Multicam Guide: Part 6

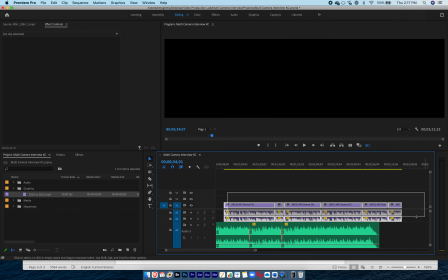1228s
And then I'm just going to highlight all these other clips here again and just move them
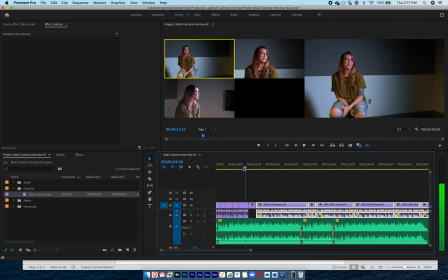1235s
next to that graphic there. And now I've got, she says her opening thing, probably.
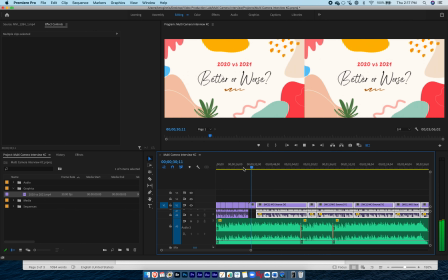1241s
And then I have this opening slide here. One more thing that I want to do. When I go into this opening slide here, there's no longer a person talking, and it can feel like a little bit of an awkward transition because the music is so soft.
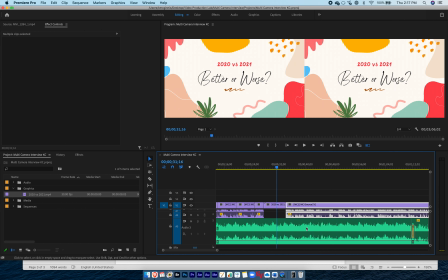1259s
What I'm going to do right here is actually turn up the music just while I'm looking at this graphic here. To do that, I'm going to use one more tool. It's right here in this middle panel. It's called the pen tool. In order for this to work, I have to make sure that my music is expanded. So the track isn't teeny tiny like this.
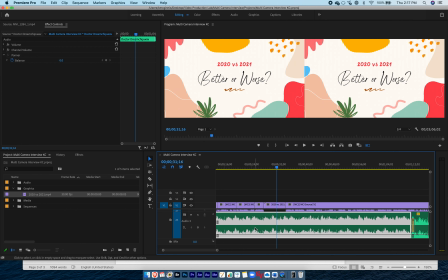1277s
It's got to be tall like this so I can see my volume level here. Then I'll use my pen tool, and I'm going to just click on a point on this line anywhere here. I can click once there, and I want to click somewhere around the time right before this graphic shows up.
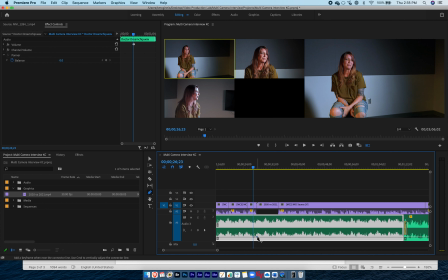1294s
So I've clicked right about there. Then I'm going to click once more right next to that, and then I can actually move this up a little bit. What I'm doing is I'm actually turning up the level of the music. That's what I want it to do. I want the music to just start to turn up a little bit right as the graphic comes in.
Religion, probably.
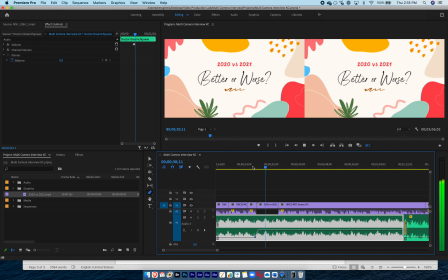And then right about here, right before that graphic is about to go away, I want this to start turning down. So I'm going to use my pen tool, click right there, use my pen tool once more, click and drag this down to turn that music back down to where it was before,
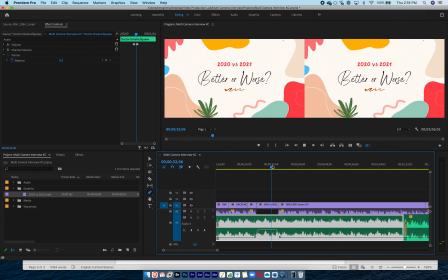1332s
and we'll fading out. Let's take a look at how that sounds.
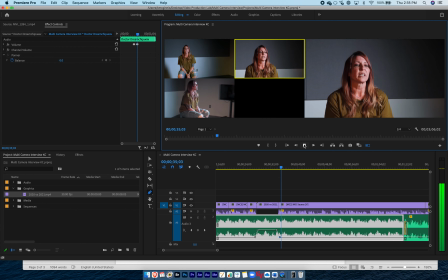1339s So I think the biggest contrast between...
So what I've done basically is I've just turned up the music for a little bit and then turned it back down when we come back to hearing her speak. Okay, we've added some music. We've done a few other important things here.
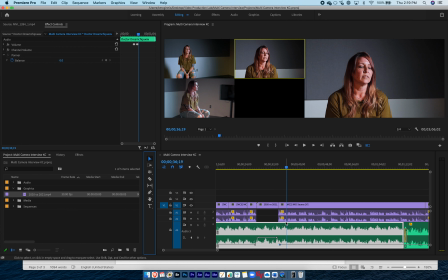1356s
Another thing that I want to do here is I want to go ahead and fade out my music.
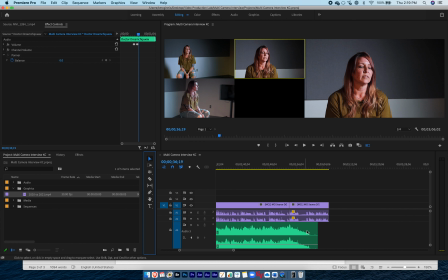1363s
So at the very end, the music actually, the track kind of just ends on its own. But to fade this out, I want to make sure that my music track, if it's longer than my video track, I want to make sure I cut it so it's not any longer. And I also want to add that crossfade effect just to the very end so that that fades out.
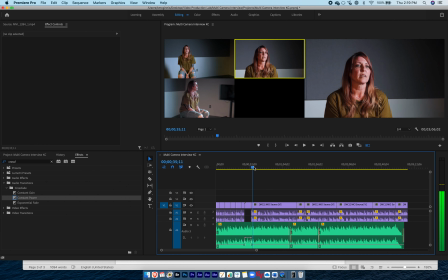1382s
And then there's one more graphic thing that I want to do. I want to add an identifying graphic.
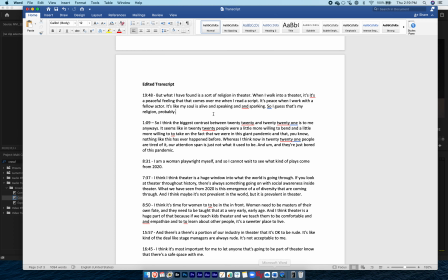1387s
As you notice in all of my clips that I chose here, nowhere did I actually have her saying her name.
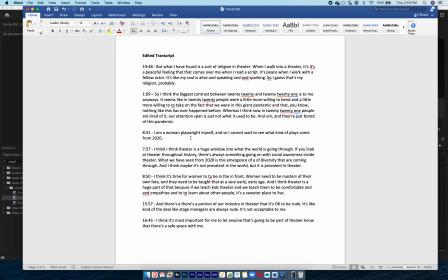1393s
You might have recorded your person saying their name, and this group did record this person saying her name, but it wasn't a high impact quote, so I didn't include it in my final transcript.
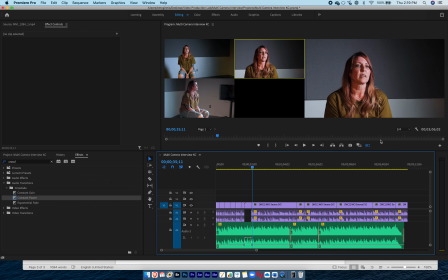1402s
However, it is going to be important for people to know this person's name in this video, so I'm going to go out of multi-camera view here,
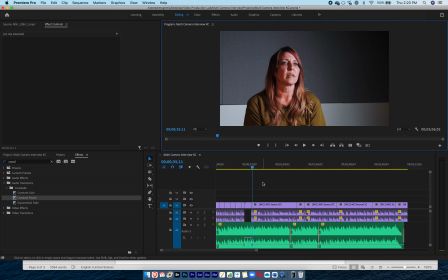1409s
and I'm going to go ahead and add a graphic that's showing her name. What I'm going to do to find that graphic is I'm going to go up here to Window. I'm going to choose this one here where it says Essential Graphics. This has got a bunch of different kinds of graphics I can use.
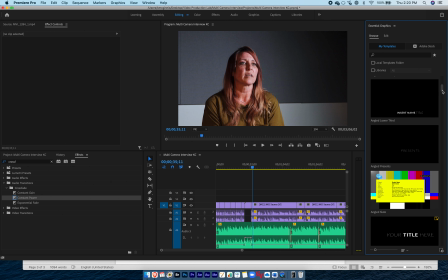1425s
Some of them are for captions. Some of them are for different kinds of titles, things like that.
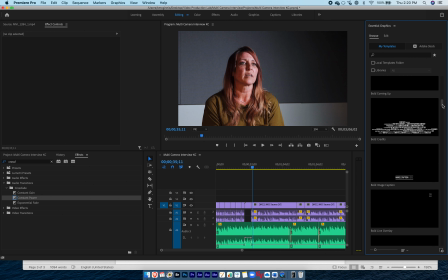1431s
I want to find a one that's going to work really well. The one that works well is bold image caption. It's this one right here. This is what I'm going to use for this video.
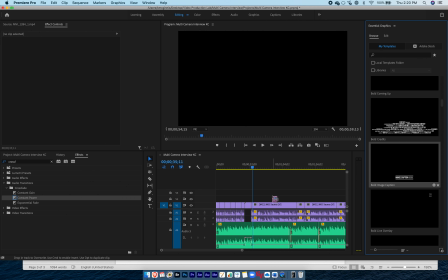1440s
You can use a different one if you want to. And I can just click and drag this into the project.
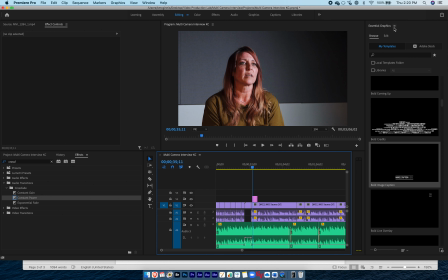1448s
And then when I'm done with this essential graphics, I can click on this little hamburger menu, close that panel.
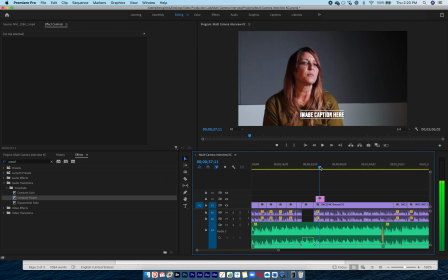1453s
So what this does is this is going to make a graphic. It's going to show up right here, right in the middle of the screen, right when she starts talking.
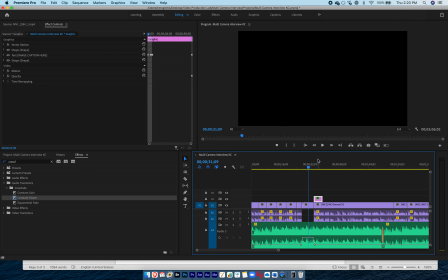1461s
I want this to show up basically as soon as this graphic is done, as soon as we're getting back to the interview, kind of, a little bit into the interview here.
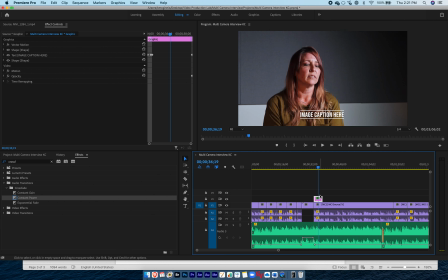1469s Biggest contrast between...
Now, first of all, obviously the text is weird, right? It says image caption here.